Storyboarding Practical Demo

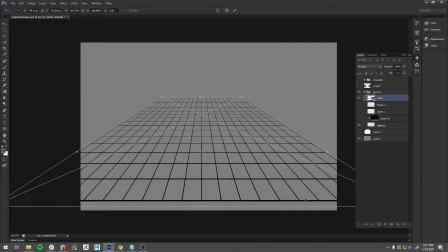It's not going to give you exactly what you need, but this can be a really cool tool to help you kind of create a ground plane to work with. So that's one way I would do it. So let's go ahead and I'm just going to shrink this down for a second. Maybe this will help me really get the perspective line.
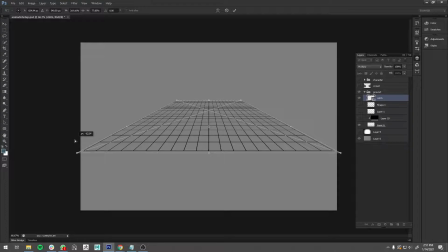So grab this, say perspective, pull that out. I really want this to be pretty flat. And I'm going to collapse this. Enter.
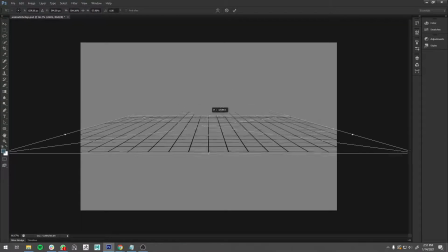And so if you really want to get this to be more like a floor, it's interesting, that's not what I wanted. Let's go to my layers. Layers, okay.
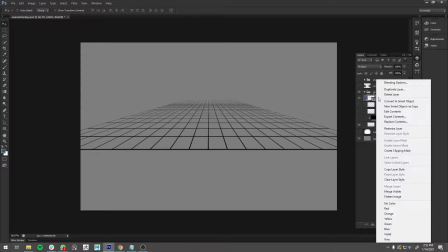I'm just gonna rasterize this. So let's go ahead and see if this fixes it.
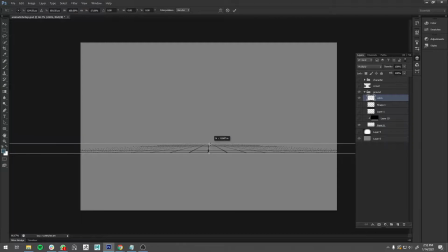I just want to shrink this down. So you can see if I bring these closer down it's going to feel more like it's flat, right? The more I'm looking at this, it feels more like the camera's up higher looking down, right? I'm just going to put something down here and go ahead, pull it so it feels a little bit flatter, and then scale this wide.
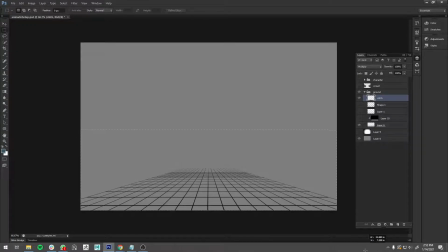So I'll just go ahead and grab here, and just so it takes up the whole space. I know there are other ways to do this, so please do a little digging if you find this workflow a little tedious. A lot of times I'll also define a horizon, right? Let's do that with like a paintbrush if I want to, or something else,
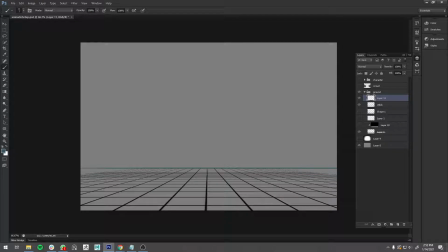or drop in like a line just to kind of help me understand where I am related to it, or to the ground.
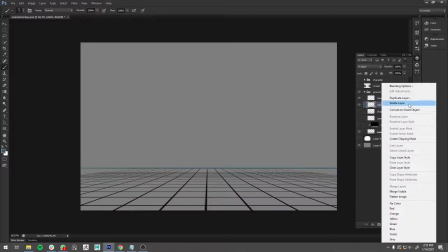And I can do the same thing with this. I can just duplicate this
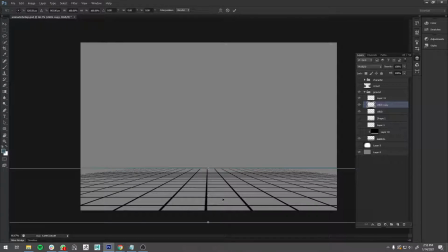and do Control T. Sorry, I haven't been mentioning my buttons, which I probably should do. And then I could drop in that same grid. And if you really want to like get like a wall or something like that, you could use this to kind of define like the side of a building or a wall.
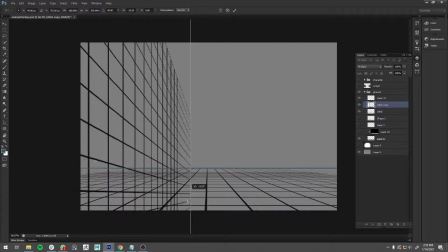And you could use things like skew. Skew is kind of like perspective, but you can you have to get used to them to kind of understand what they're doing. But the transform tools. So I'm just grabbing the layer, pressing Control T, and right clicking to go to perspective or skew.
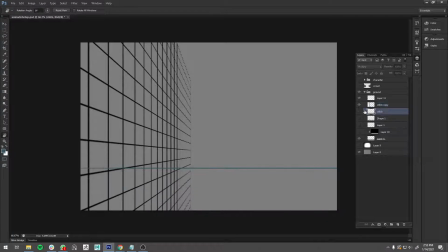And so that just gives me that ability to change that. And then what I'd come down here is I'd erase everything over here on this layer, maybe behind that. So maybe that's a wall that a character's interacting with. So you don't have to make it complicated.
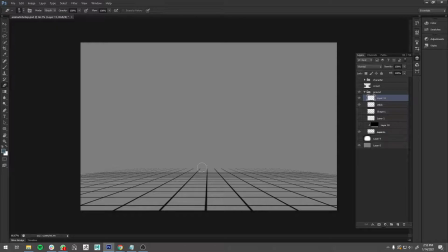Something people also do is if you feel comfortable in a program like Google SketchUp, you can just mock up like squares and then draw over them, right? So there's a lot of different approaches, and it's the beauty of digital art. So now that I have a ground plane and just like a base value to start from,
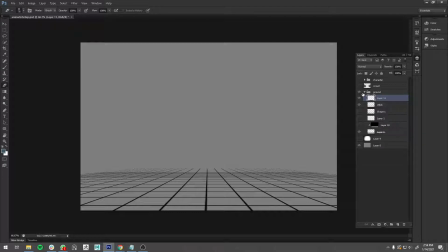then I'm going to go ahead and start adding some visual contrast and value tricks to kind of help us draw our attention. So I'm going to drop in my character. So let's say I scanned the sketch, or I just went ahead and drew it in here, right?
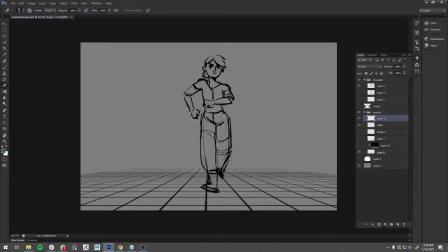Which I did in this case. And so I just did a rough sketch of the character walking, right? And so I placed her, I scaled her in the space to make sense. Okay, so let's say she's going to be right here. I like to go ahead and give her a value to kind of make her stand out right now.
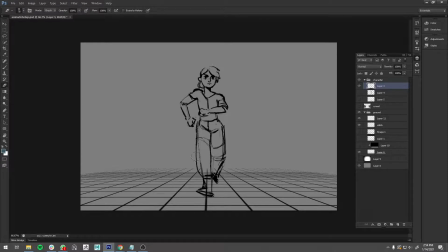So right now it's easy to stand out because there's not much else going on. But if I had all these grid lines behind her, or I had like a bunch of other pieces that I wanted to put in here, this would be a little visually confusing. So I just use like a quick paint. Oh, I did not scale those together. But I just did like a quick paint job where I just filled it in so you can see it's covering the grid lines.
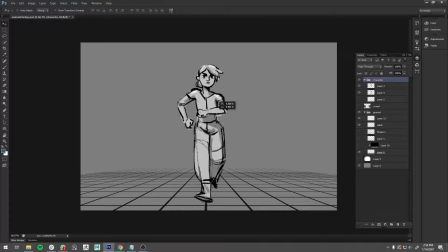It also makes her stand out a bit, right? So she's like the brightest part in this image. And she also has the highest contrast, so she has black and white values, and so she's really popping. And so everything else kind of falls away. To help add some depth and dimension to this, right?
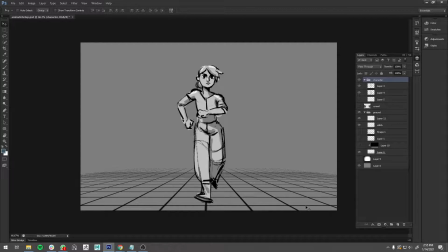This floor, you can see the lines help, but something else I like to do is use a gradient. So I'm actually going to hide this new grid I created. Where's that at? And we're going to bring in the old grid. Okay, so we had this grid. And so I just use a gradient with the gradient tool, right?